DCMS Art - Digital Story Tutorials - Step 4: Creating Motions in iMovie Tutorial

You may need to use the swap start and end boxes to reverse the direction like so.
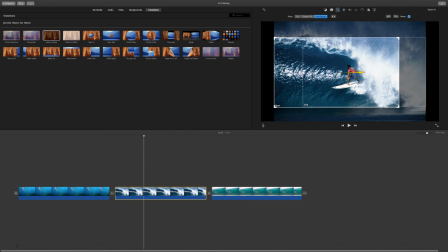Play with the sizing of the boxes to make sure that your focal point stays in frame.
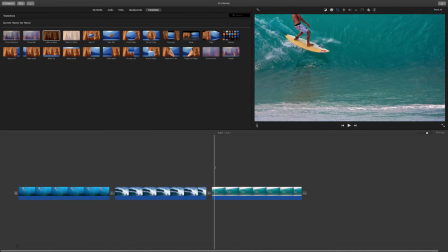Alright, our last motion that I'll demonstrate is tilt. Tilt moves up and down, or down to up. In this case, I have an example of a surfer who is falling down the surface face of a wave. So I want to create the illusion that he's going from the top of a wave, falling down to the transition lower, flatter part of the wave.
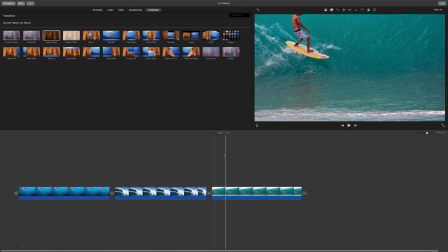So to do that, again, you always start by selecting the picture you want to edit,
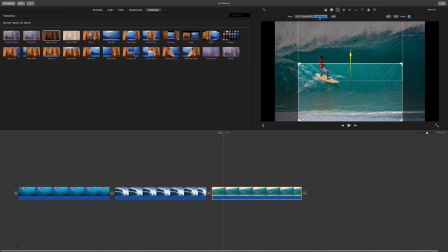go to the cropping symbol, make sure the Ken Burns button is selected, and then you'll see the start and end boxes. Now again, this arrow can be confusing, so don't always trust it. To create a tilt,
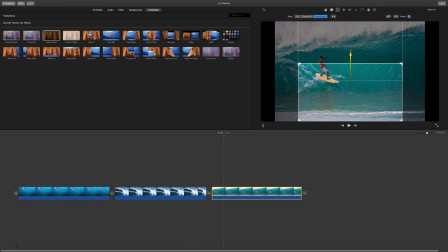you want to line up the side vertical edges of the start and end boxes so that they almost layer up on each other. However, you can create one box that's either smaller or larger than the other
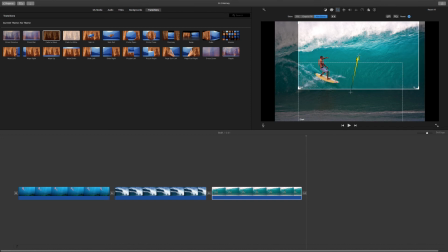by extending the box's area that it's displaying a little further out.
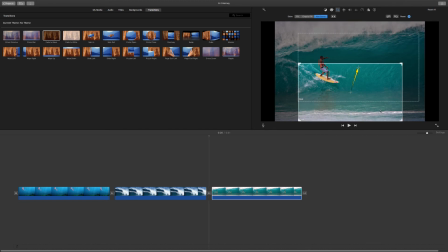You can also move them down, make them closer together so that it creates less of a falling motion, so that you don't lose some of your focal point when you begin. Like, for instance, right now, you'll notice that I'm cutting off the top of the surfer's head. We probably don't want that. We want to show the surfer the whole time,
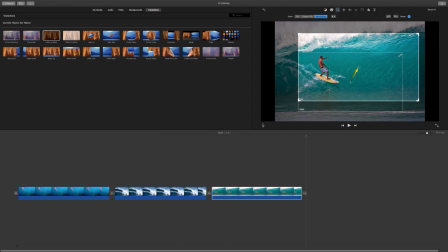but you have to make the decision about how you want to show your focal point and how you want to create the illusion of motion. The simplest way is to keep those sides lined up. Let's preview.
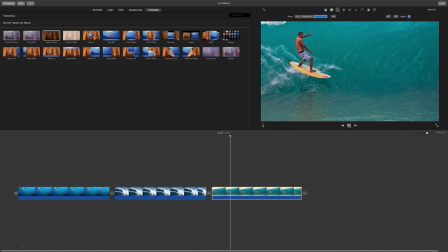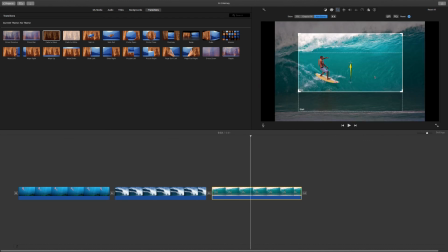That's good, but I didn't feel like it was really having enough motion. I want to create a diagonal motion. So I'm going to create a starting position further to the left and an end position that's more to the right.
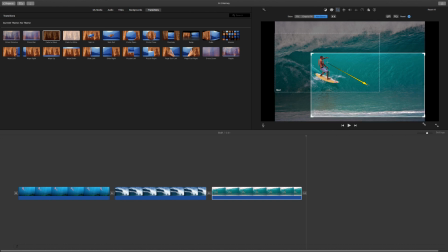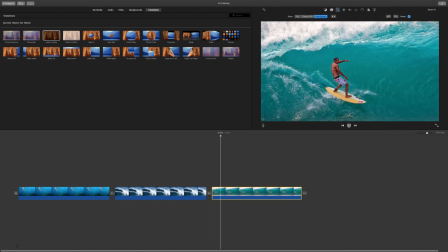Let's preview and see what happens. Oh, well he's going backwards, isn't he?
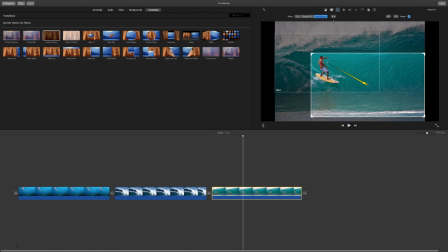Okay, so we need to swap it.
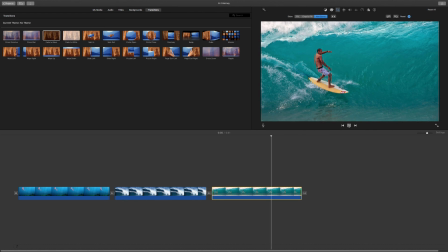Now it looks like he's surfing, falling diagonally down the face of the wave.
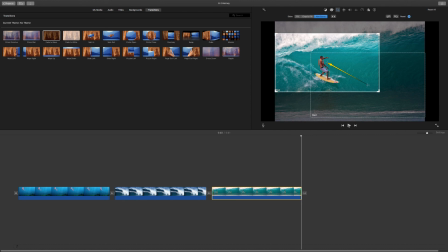Okay, remember, you need to use all three motions in the film. Tilt, zoom, and pan.